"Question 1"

The title for my film is hidden. I believe with this title and with the music of the nursery rhyme, the genre of my film is quickly put across and will create enigma codes.
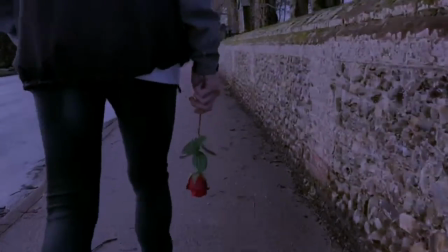With my character holding a rose, this symbolises love and peacefulness, where soon after, the music reveals that this isn't the case.
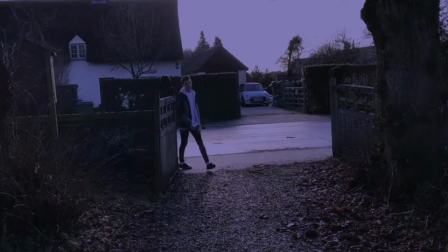I have shown the location of my opening sequence with a variety of shots of the church.
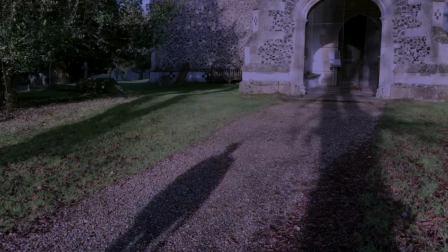I believe that the graveyard has negative connotations of the horror genre, and that's reflected well due to the slow pace of the shots.
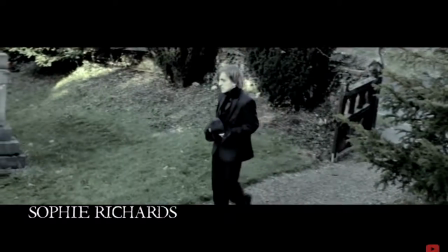I got ideas for this from the short horror film called The Woman of the Graveyard. I have placed my protagonist in the middle of these shots so it becomes a focal point,
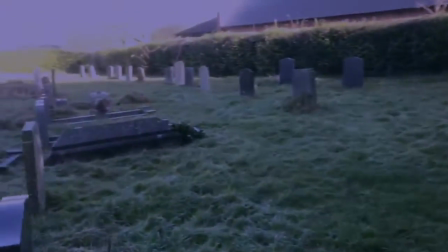and the audience will erase the enigma codes to show how it's related to the story, and they can easily recognise who is the protagonist,
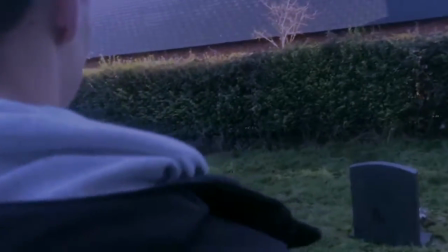compared to the antagonist, who is a lot more hidden. This also relates to the title because it could mean hidden hostility, and how the protagonist can't see the danger.
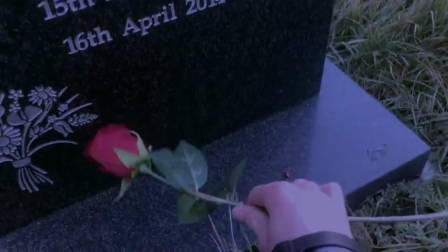I believe this works well with what is shown for the visuals, which is another convention for the horror genre.
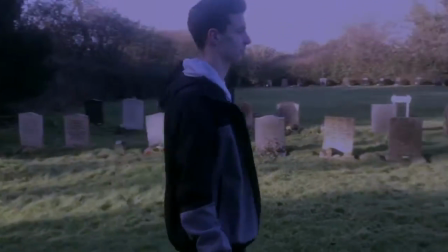Although I wanted the lighting to be dark to represent horror, I thought I would incorporate the bright sunlight around the main character, as it would bring my audience into a false sense of hope and warmth,
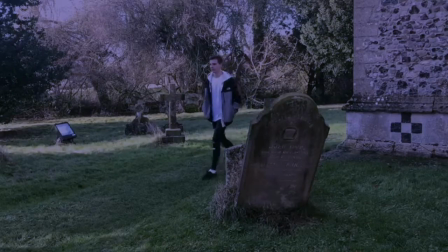which is then turned around. By doing this, it brings my audience focus and helps them concentrate on the visuals, which will make them more engaged in my production.
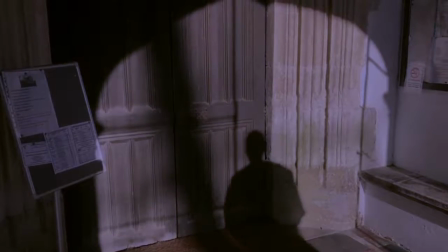With my editing, I have put all my shots together into the storyline.
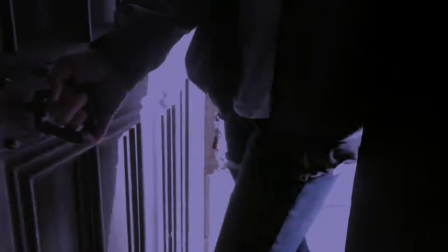The edit I decided to do was a jumpy edit. I believe this makes my audience go, "Whoa, what was that?" and this will make them get more intrigued.
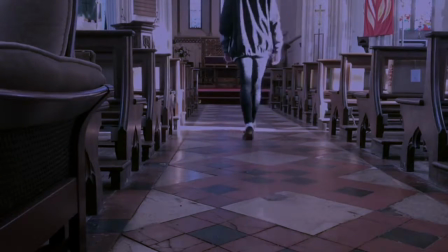The way I did the jumpy edit was in two ways. The first way was by getting the same shot and place one on top of the other in my storyline.
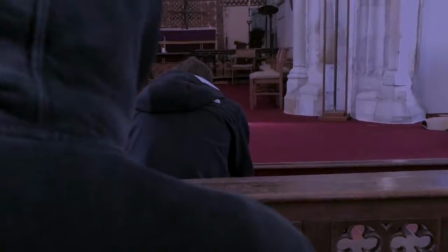Speed up the top clip by times 20 and put the top clip with a filter of the silent era.
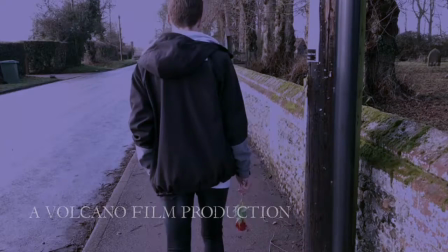This creates like a flickering effect of the visuals. And then the second way is to select a clip and split it 2 to 3 times and then delete the middle clip.
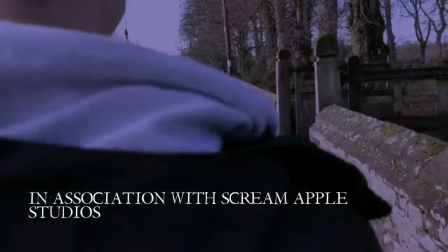This will create the effect of a jump cut and adds a paranormal feel to it, as follows. I've done this because I believe it makes my production less generic and more intriguing to watch.
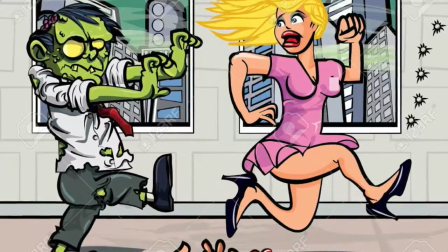The way I've done this is that instead of having a blonde girl portrayed as a weak and vulnerable character, and then a monster comes and gets her,
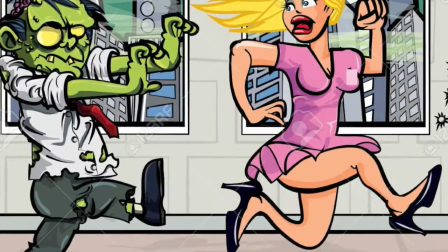I have swapped around these roles so that the so-called monster is a blonde girl and the weak and vulnerable character is a male.
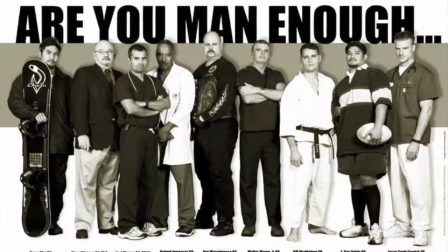So I'm also challenging stereotypes.
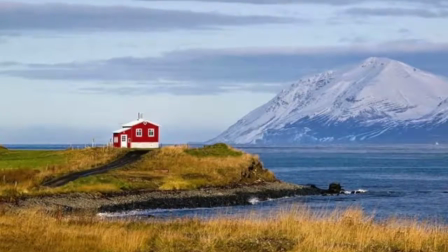I kept my main character that is an isolated location, which the conventions of horror that I kept the same.
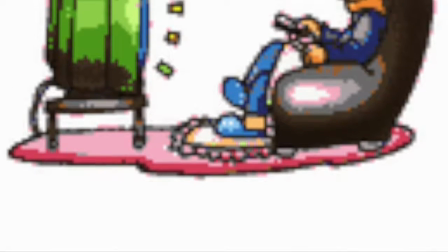I believe this works well with my storyline and it is what my audience wants to see.